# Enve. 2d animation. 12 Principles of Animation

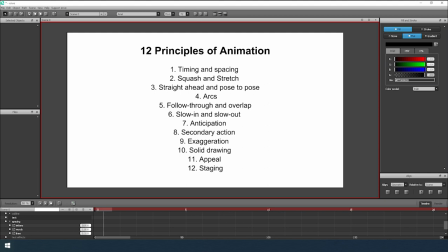Hello everyone! At the request of one of my subscribers, I made a tutorial on basic principle of animation.
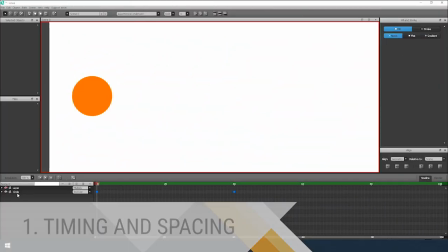Let's consider them together. Timing and spacing. Timing is time, the time it takes for your ball to move.
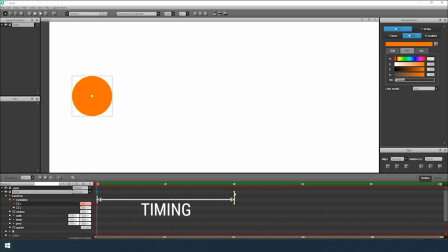The more time we set, the slower the ball will move.
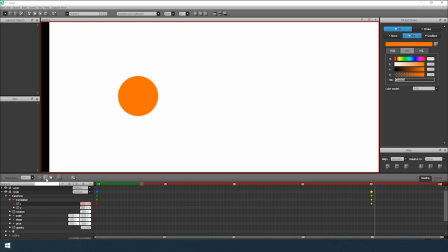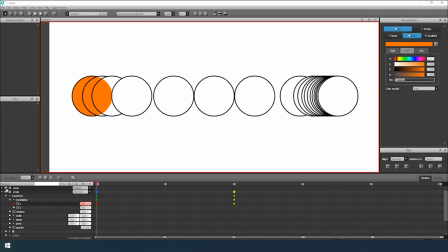Spacing reflects the nature of the movement. To better understand this, I draw frames.
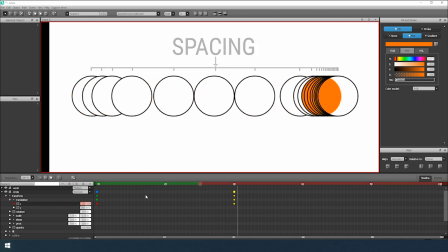As you can see, the ball can move for the same time, but in different areas.
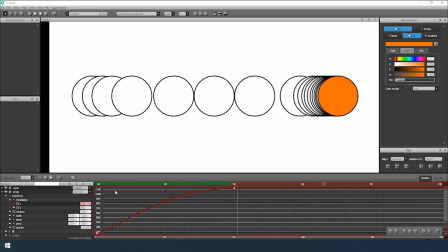This movement can speed up or slow down. This parameter is adjusted using curves.
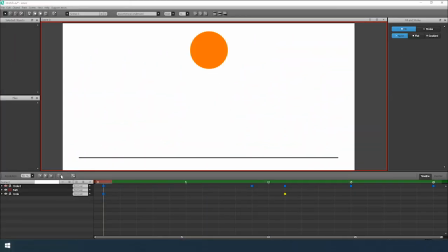Squash and stretch. Consider a simple stand. Falling ball. The animation looks strange now. Let's compare it to another animation. Much better.
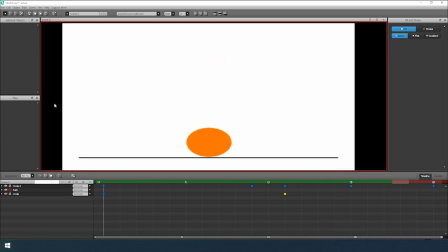We achieve this by adding scale animation.
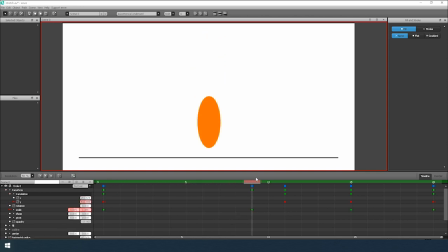It is important that the volume does not change when the proportion of the body change.
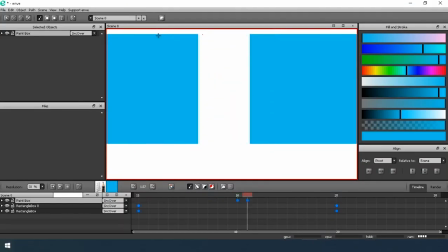Stretch ahead and pose to pose. Stretch ahead is a frame-by-frame animation. This method is most suitable for animation fluid fire explosion.
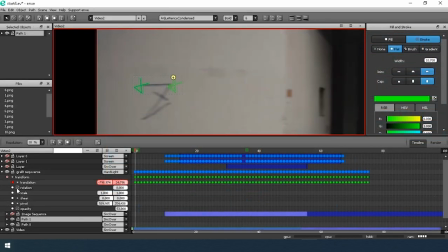I also used this method when tracking video.
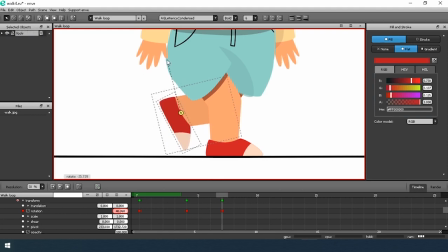Pose to pose. You create key points for the pose, and after you or program make frames between them.
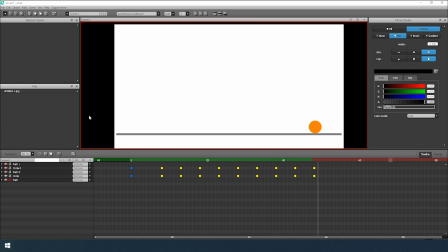Arcs. Consider a simple stand. Bouncing ball. The animation looks strange now. Here is the follow path, the animation. Now let's compare this animation with another one. Much better. We changed the trajectory to arc, and the result immediately became better.
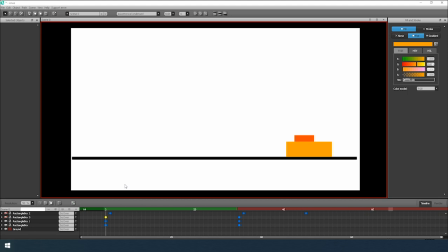Follow through and overlap. Let's consider a simple animation. Now the animation is boring. Let's compare with another. This principle is based on kinematic.
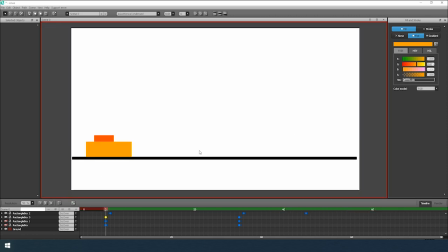As you can see, we have add animation for the second object from the top. The animation looks better now.
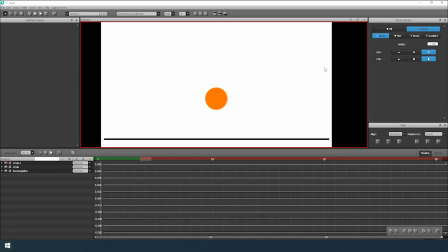Slow in and slow down. Let's consider a simple animation. The ball jump up.
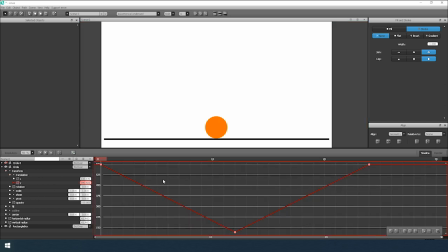The animation looks strange now. Here are the curves for this case. Now let's look another animation. Much better. What changed? We have adjusted the curves by adding easy in and easy out.
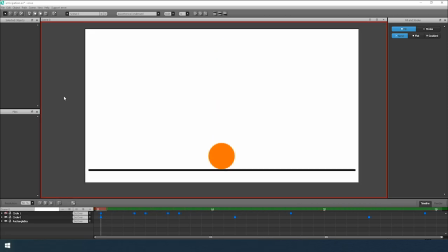Anticipation. The same bouncing ball stand. There's something missing in animation. Let's compare with other animation.
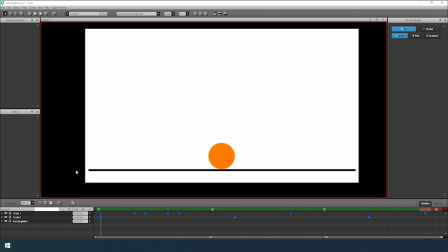Now the movement of the ball is more natural. We add squish to the ball before jumping.
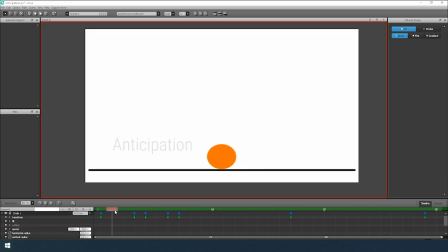This is exactly the anticipation method. In other words, before each action there is preparation action. Just like before jumping, we usually sit down a little. Secondary action.
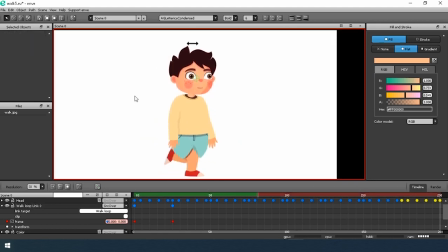This technique is used to make the animation more lively. Other two animation, without and with turn of the head and a blink.
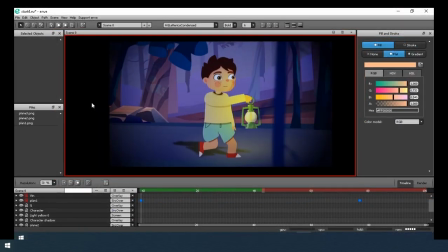It can also be an animation of additional element of the character, for example, swimming a flashlight.
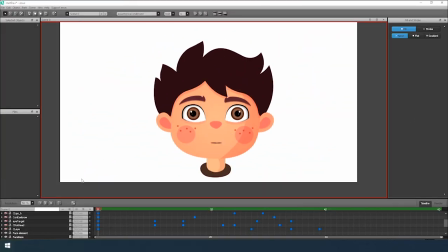Exaggeration. The method is used to add more effect of the action. Other two animation.
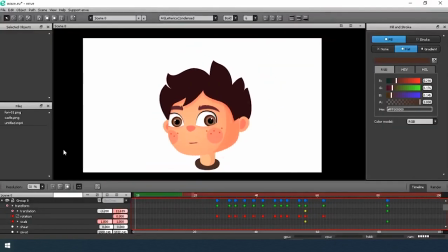First, fright. The second, exaggeration fright with hair and camera animation.
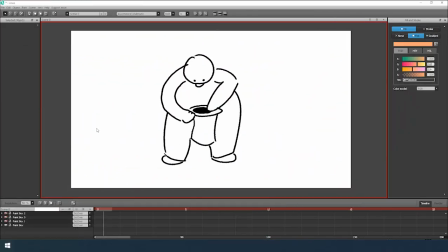Solid drawing. The method is more about choosing a pose for the animation. Look, a man pulls something out of a hat.
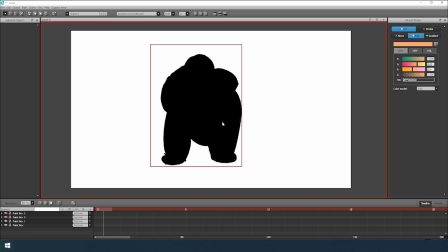Everything is obvious. To check your obvious pose, paint the character in a uniform color. It is not so obvious now. Compare this to another pose.